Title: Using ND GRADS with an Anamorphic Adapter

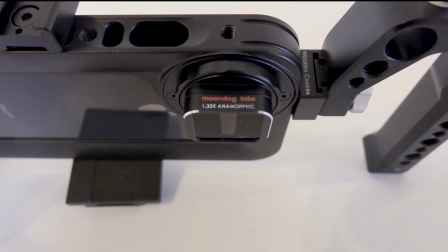(0:53)
Everything you just watched was shot on a Moondog Labs Anamorphic Adapter in 4K 24 frames per second
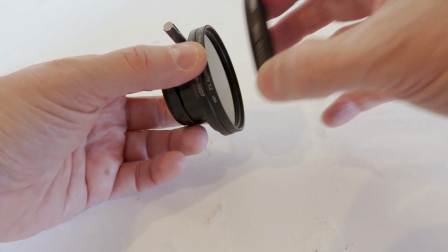(0:59)
using an iPhone 8 Plus with FiLMiC Pro and a 1.2 solid which knocks 4 stops off,
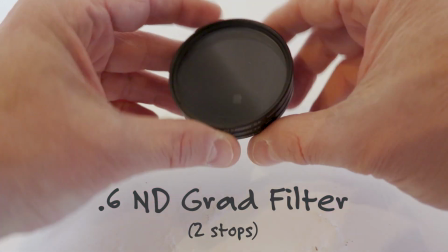(1:06)
and an ND 0.6 Grad filter which takes 2 stops out of the sky.
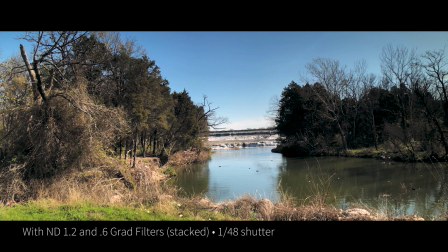(1:15)
So let's see what ND Grad filters can do. Went out to the lake and shot some B-roll of a waterfall and some nice water here, and we added the ND Grad in the sky.
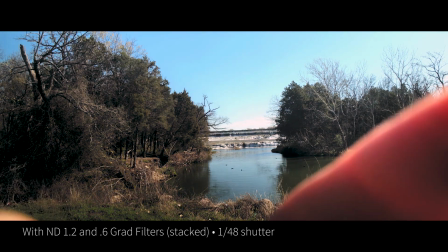(1:24)
So I'm going to spin it around here so you can see it with and without the Grad. Now the Grad's on the bottom.
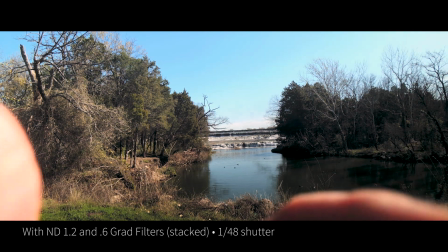(1:31)
You can use ND Grads for practical reasons, to bring down the exposure of the sky, or for stylized reasons, to give it a little extra punch.
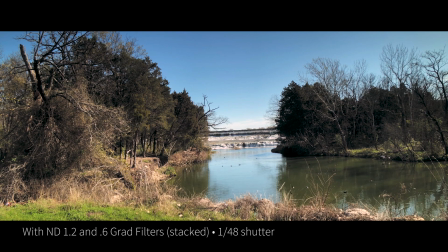(1:40)
And now the Grad's back up top in the sky.
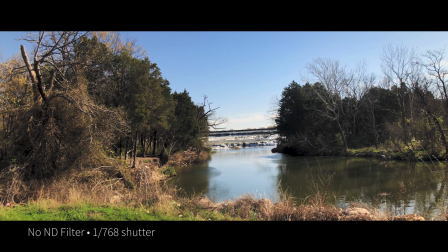(1:45)
And here's the same shot with no ND filter. The shutter is really fast, and the sky is not as blue.
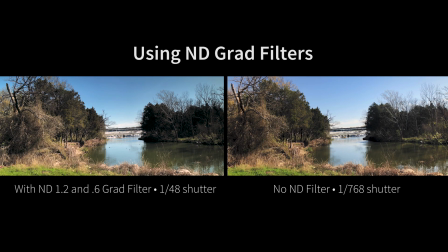(1:53)
It just doesn't have quite the same punchy 3D look that it does with the Grad filter.
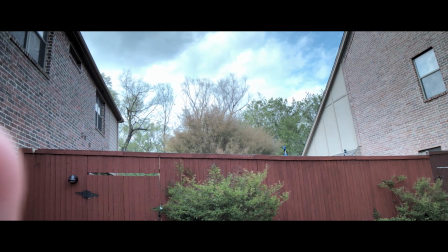(2:01)
In this second example, this is admittedly not the most exciting footage, but it's a good example of a practical use for ND Grads.
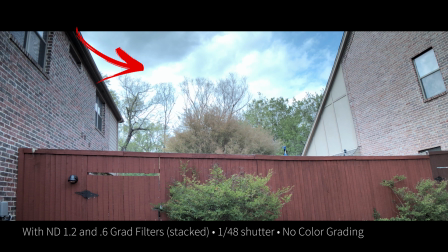(2:09)
Depending on the lighting conditions, how bright the sun is, clouds, etc., the sky and an object like a fence or a house will often be at different exposures.
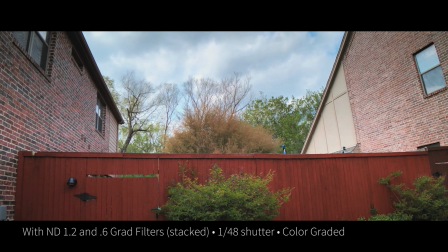(2:18)
So here's that same shot color graded, and with the ND 1.2, which knocks it down 4 stops, and the ND 0.6 Grad filter, which knocks the sky down 2 stops.
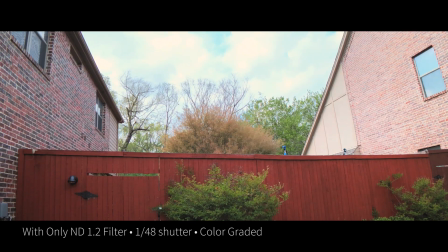(2:30)
As compared to this shot with no ND Grad filter in. The clouds in the sky are more or less completely blown out.
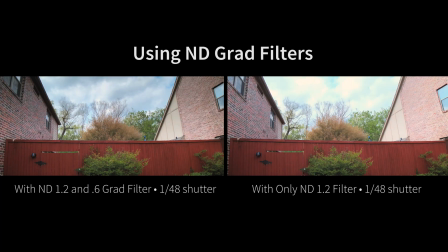(2:37)
That would be very difficult, if not impossible, to recover in color grading shooting on an iPhone, or any smartphone for that matter. Really, most cameras. So what do you do if you don't have an ND Grad filter?
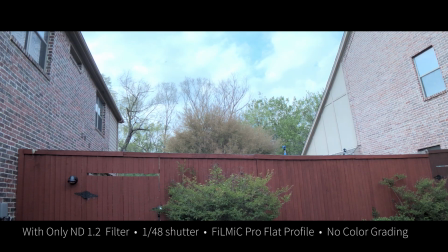(2:50)
Basically, you shoot 2 shots of the same image and composite them in post-production.
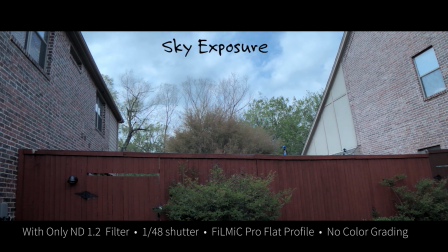(2:55)
So the first thing I'll do is get the exposure for the sky. And in the same shot, I'm going to now get exposure on the fence.
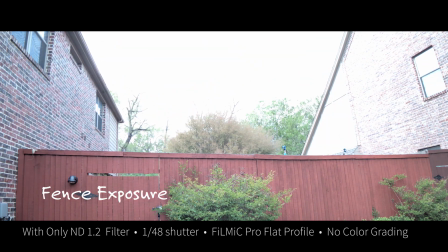(3:03)
So the sky will be blown out, but the fence will be properly exposed. So then we'll take these 2 shots, combine them in post-production, and it'll look like one properly exposed shot.
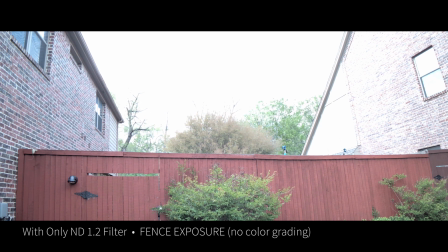(3:16)
So here's the fence shot, uncolor corrected. Here's the sky shot, also uncolor corrected.
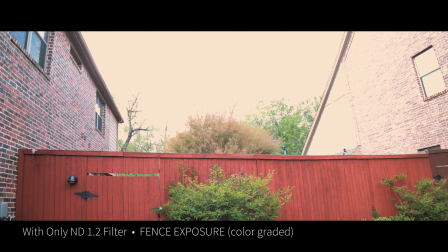(3:25)
Then here's the fence shot with color grading. And here's the sky shot with color grading and a mask drawn around it.
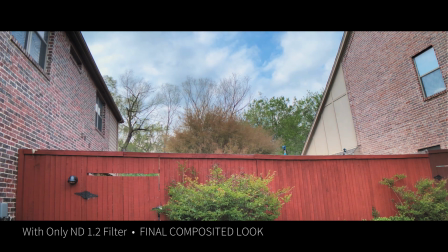(3:34)
And finally, here are the 2 shots married together, composited together to look like one shot. We did the compositing in Adobe Premiere Pro.
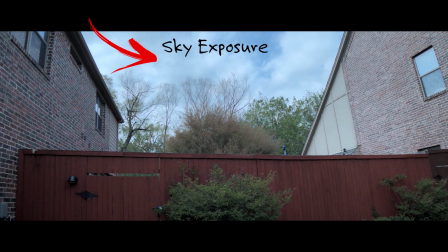(3:42)
So again, we took the fence exposure, the sky exposure, married them together, and got this shot by using exposure bracketing.
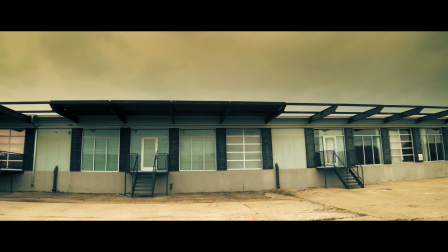(3:52)
Grad filters are great for practical reasons, but they're also cool for stylized reasons.
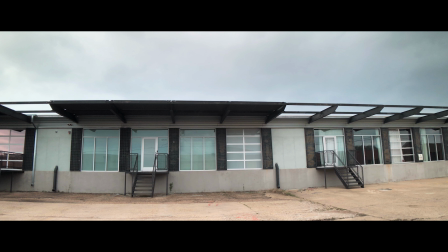(3:56)
Here are several mundane looking shots, you could say, but by using ND Grad filters, you can turn them into pretty cool looking footage.
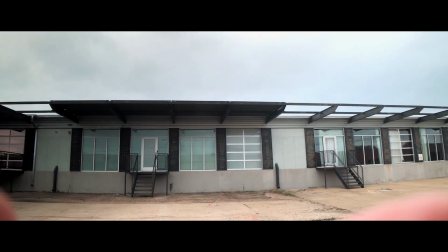(4:04)
So here's the Grad spun around and now back on top, and then a stylized color grade.
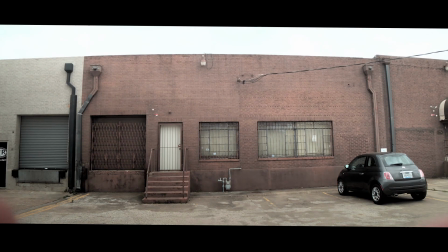(4:12)
Another building, same thing, spinning the Grad on and then spinning the Grad back up to the top,
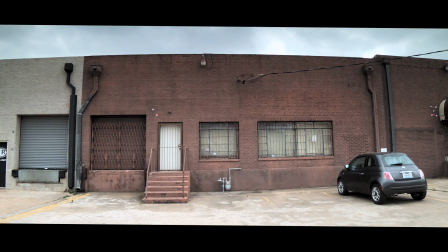(4:18)
kind of a normal grade, and then a stylized grade.
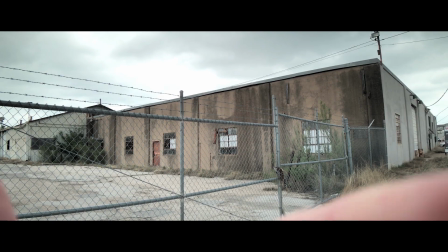(4:24)
One last example, same kind of thing, but you can really see how bright the sky is there.
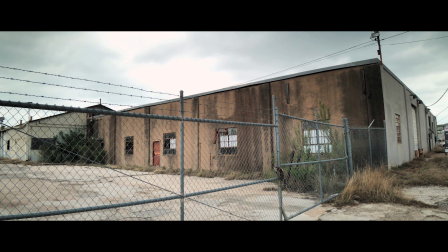(4:30)
Kind of a normal grade, and then a stylized grade.
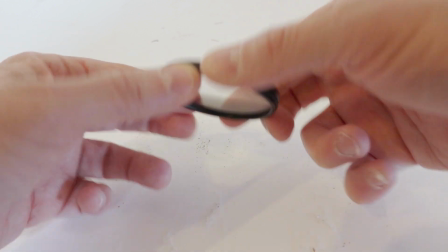(4:35)
So grab an ND Grad filter, and if you don't have one, try exposure bracketing and see how much better your footage can look.
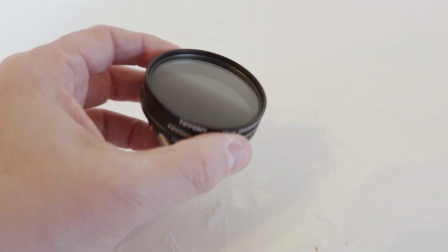(4:42)
Thanks for watching. Please subscribe if you haven't already, and we will see you guys in the next video.